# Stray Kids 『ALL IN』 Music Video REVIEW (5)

Hey guys, Infobroad here and today we're going to be looking at a new song that was just released six hours ago by Stray Kids and I know Stray Kids, I heard them before, well it is the very first video that I ever reviewed. So with a new premiere and they just only released it, why not go into it heads on? I've never heard the song yet, I've never seen the video yet and I'm really curious how All In performs compared to Backdoor and I can expect a lot from them. They really set a high bar with Backdoor, of course more in the choreography rather than in the video but I hope to see a similar energy. I hope to see a similar flow. So I'm really curious on what we're gonna see. But before we jump into the video, if you have any videos that you would like me to review in the near future, then please make sure to place them in the comments and I'll make sure to look at them in the near future. And let's jump into Stray Kids with All In. Starting already with some fire, heating up the entire thing.
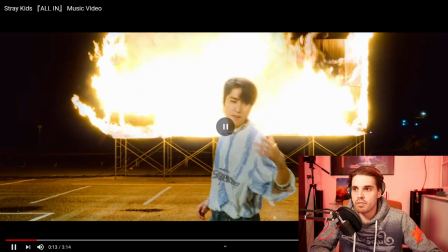[0:54]
I really love the way they are standing out completely from the rest. i really love how he's very white compared to the background yellow
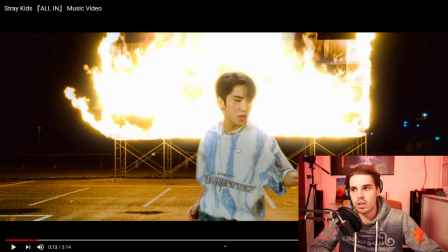[1:01]
because what a lot of people fail at is that they try to make this also look yellow making him look like he's in the light in the yellow but here they did a great job of making sure that he still looks like he's wearing his white clothes with some blue pattern on there which is really good done just making sure that the subject is in focus and not being blended into the background it's very clean
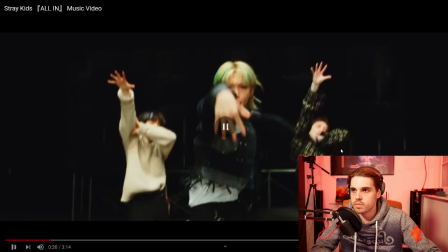[1:23]
wait that's super cool.
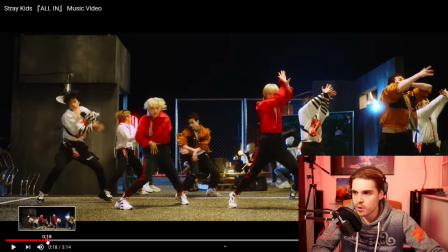[1:31]
I mean, I'm just noticing it now with the cloning technique.
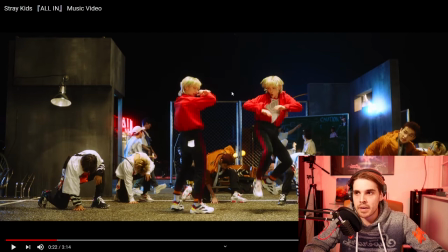[1:34]
You can see that it's one group over here and another group over there, meaning here they did some masking, but it's really clean done. I really, first of all, didn't see it. I thought it was just all the members wearing the same type of clothes looking like clones, but now I can see it. They are the same people and they did it very cleverly and it just looks edited beautifully.
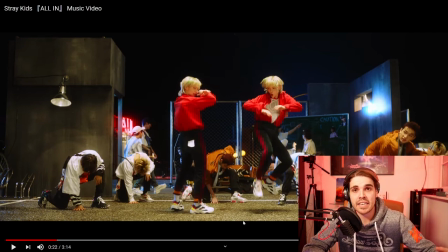[1:51]
They did not do this in Stray Kids with backdoor, but here they just made sure it looks good. It looks really matching and And they did a very good job here, very clean.
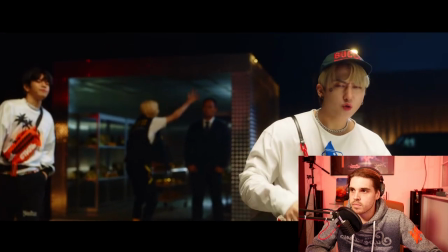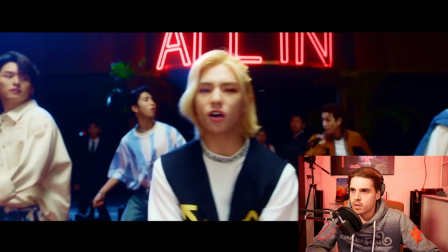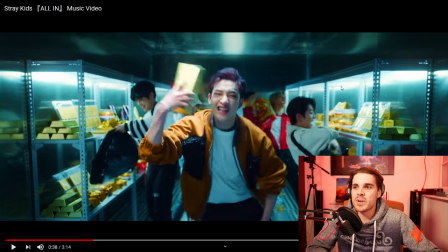[2:21]
They really love showing off the energy here. I mean, they look like they're having some good fun here, which is always nice to see in a video. And that's the same as Backdoor. Having fun and showing fun is always more important than the entire video, because you can just see the energy that they're trying to portray here. And it's always more fun and enjoyable to watch rather than someone being forced to do a certain
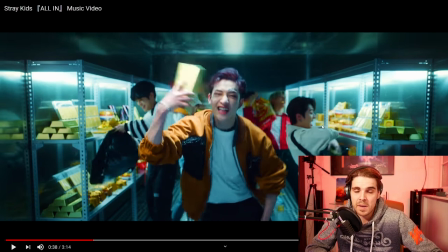[2:40]
part. and everyone looks genuine here so that
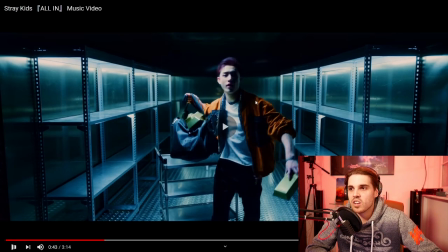[2:49]
was kind of cool with the go down and then the camera also
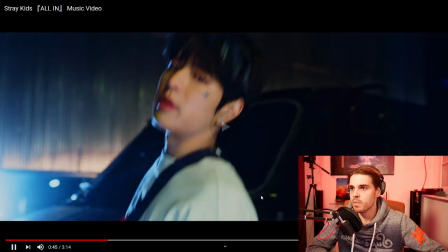[2:54]
swings down that's very cool let's
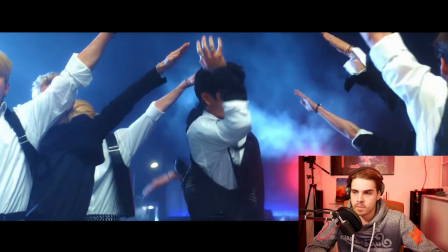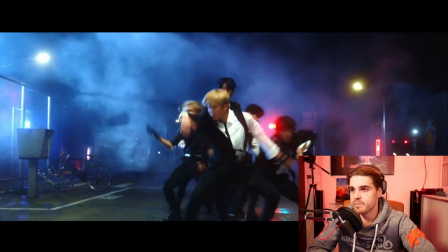[3:05]
check out the choreography that
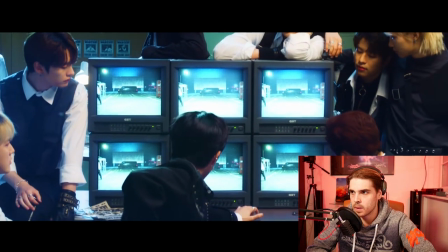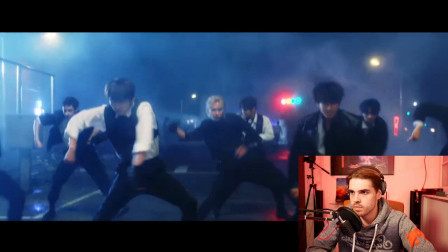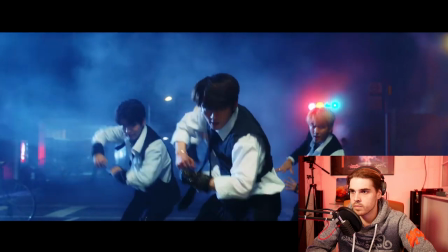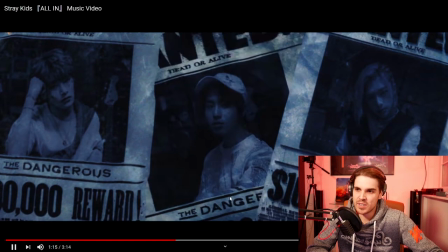[3:28]
is a really cool effect really on beat and very clean dude dude soup whoa did that just move oh
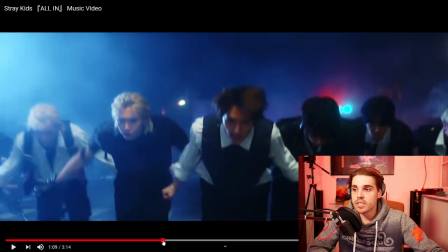[3:36]
no it just went going down okay that that's okay but what i can already say here is that the editing here is a little bit more simplified than backdoor but for that everything looks
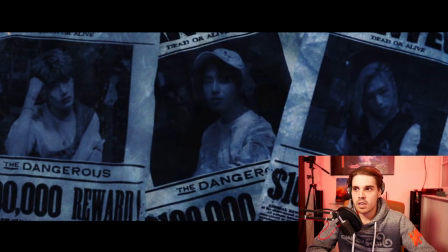[3:44]
so much more cleaner than what it was with backdoor like more simple effects but it just makes the video look so much better compared
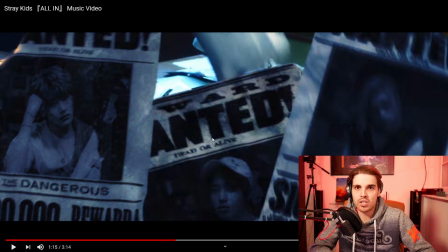[3:53]
to adding these difficult transitions that don't really make a good impression if they're not done well and so far this looks so much better than backdoor in the video production world